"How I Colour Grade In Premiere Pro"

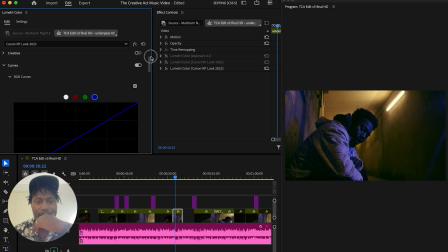[4:06]
And yeah, once again, I think the tone curve is super powerful, especially when you're in Lightroom. But I wanted to make this video just to be transparent in the sense of, yes, although I think the tone curve is the one,
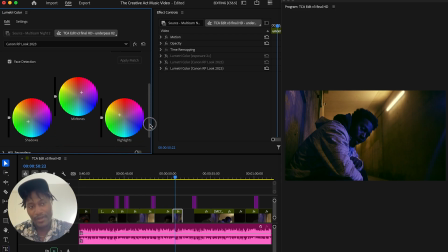[4:19]
from actually looking at how I use Premiere Pro, I mainly use the color wheel and color match here. And to be honest, I guess, although I know how to use the tone curve, what I love about this is that you've got a visual representation of what's actually going on.
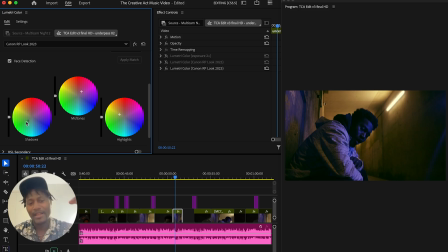[4:37]
Obviously, you do with the tone curve, but this is more straightforward. This one, like if you never used a video editing program before, or even a photo editing program,
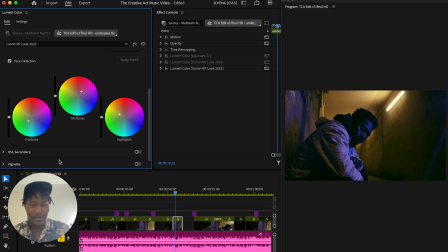[4:45]
if you just saw these 3 color wheels and you see it literally says shadows, midtones, highlights, you know that if you start, it's usually in the center. So if I reset it, It's usually in the center.
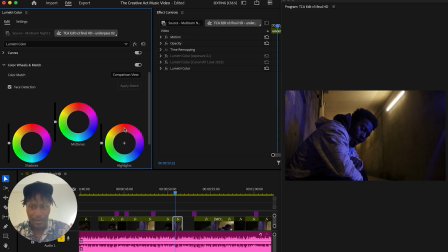[4:58]
You know that if you go to highlights and you're like, oh, I want more red in the highlights, you could just do that and it becomes more red. So that's, let me just undo. That's what I like about it. It's like it's just straight to the point and you understand what's going on.
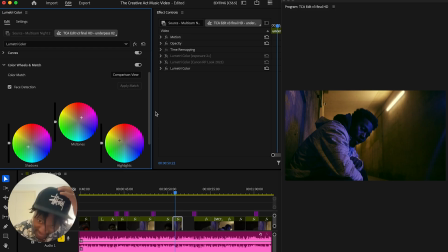[5:11]
Now, just to explain about my process through the creative act and how I created this look. Although it's slightly different, I think, on different scenes. We're not going to go into it now because I don't want to make this video too long. If you want me to go more into the creative act as a song, as a video, XYZ, I can do that in another video.
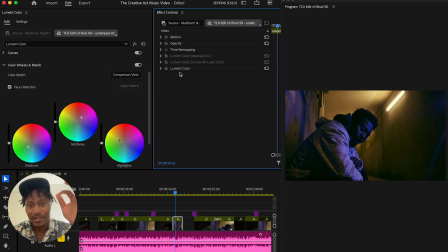[5:27]
But essentially, I have my base look. What is it? Hold up. I have my... Is it my base look? Anyway, I had like a kind of base look, which I think is my film look, although it doesn't say Canon film look.
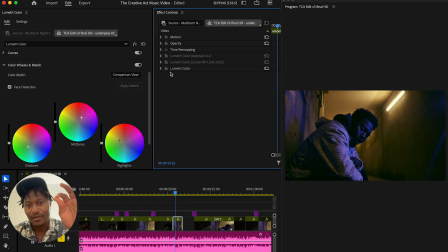[5:45]
Maybe, yeah, they look the same. So yeah, I got my base look, which is my Canon RP look, which I made in 2023. I think I did an update in 2024, but I think the update is pretty much maybe the effect stack.
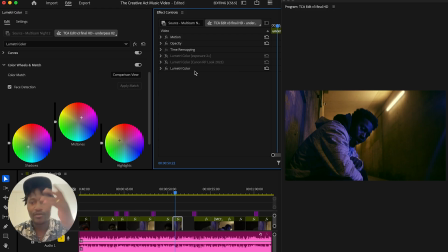[5:59]
So 3 of them put together, well, 2 of them put together, and then exposure I'll just do as of when, if I've shot too dark or if I think it's too bright. So anyways, so yeah, I've got my base look, which is, as I said, it's like puts shadow, it puts green in the shadows and blah blah blah.
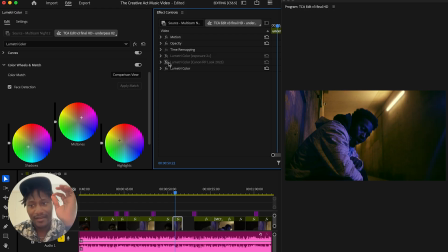[6:17]
And then what I done here, which I found quite interesting, is that I, by accident, when I was like copying and pasting my looks to different clips, I accidentally pasted the same look on top of itself.
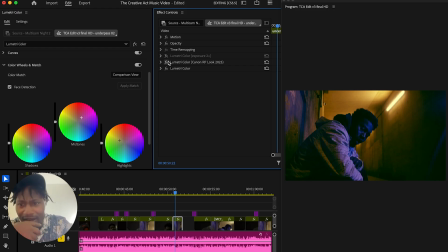[6:36]
And I was like, raw, like the way it brings out the greens even more vividly and the blue even more vividly in the face and the yellow even more vividly in the background. It's almost like a saturation effect, but it just felt richer than saturation. Saturation, you know, sometimes it can make the
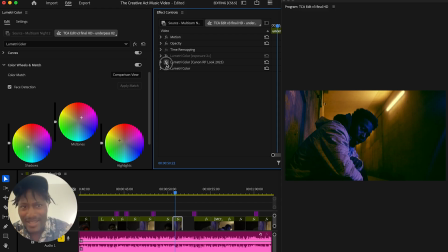[6:56]
highlights a bit too harsh, whereas this, it just makes the color richer. It's not, it is saturating, but it's just making it richer, if you know what I mean. It's still got that cool tone, but it's just richer. So I was like, man, you know what? That's actually going to be the look. I've never done that before.
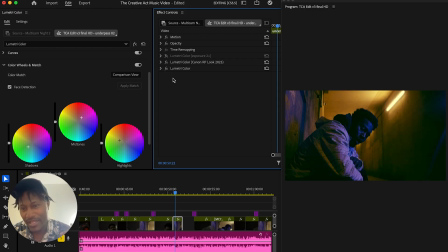[7:13]
Usually I just put one look like this, but just the fact that it's just made it richer, I'm like, all right, boom, like double up on the look and it looks better. And then I just put a little exposure on there because I felt like it was getting a bit too muddy in the mid-tone.
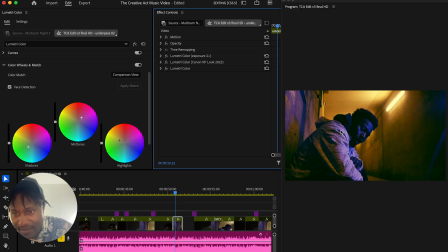[7:29]
So like, as you can see, like the highlights on my arm just are where they're supposed to be. They're not too dull, and it just breaks up the color a bit. And it's literally just exposure I've done.
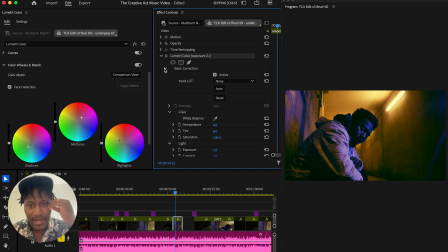[7:42]
And I've even wrote it as a when I renamed. Actually, I put the exposure up by 1. Maybe originally I put it up by 2, but yeah. So that's an effect stack with Lumetri.
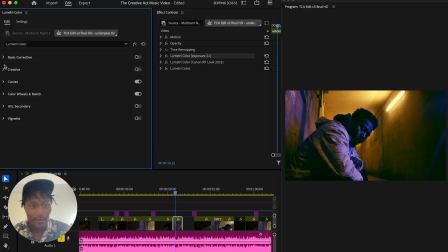[7:56]
But yeah, as I said, I just want to show this video because as much as I think curves is the one, in reality, to be honest, if you're a beginner, you just gotta go through all of this, go through basic correction, like you would in with your photos.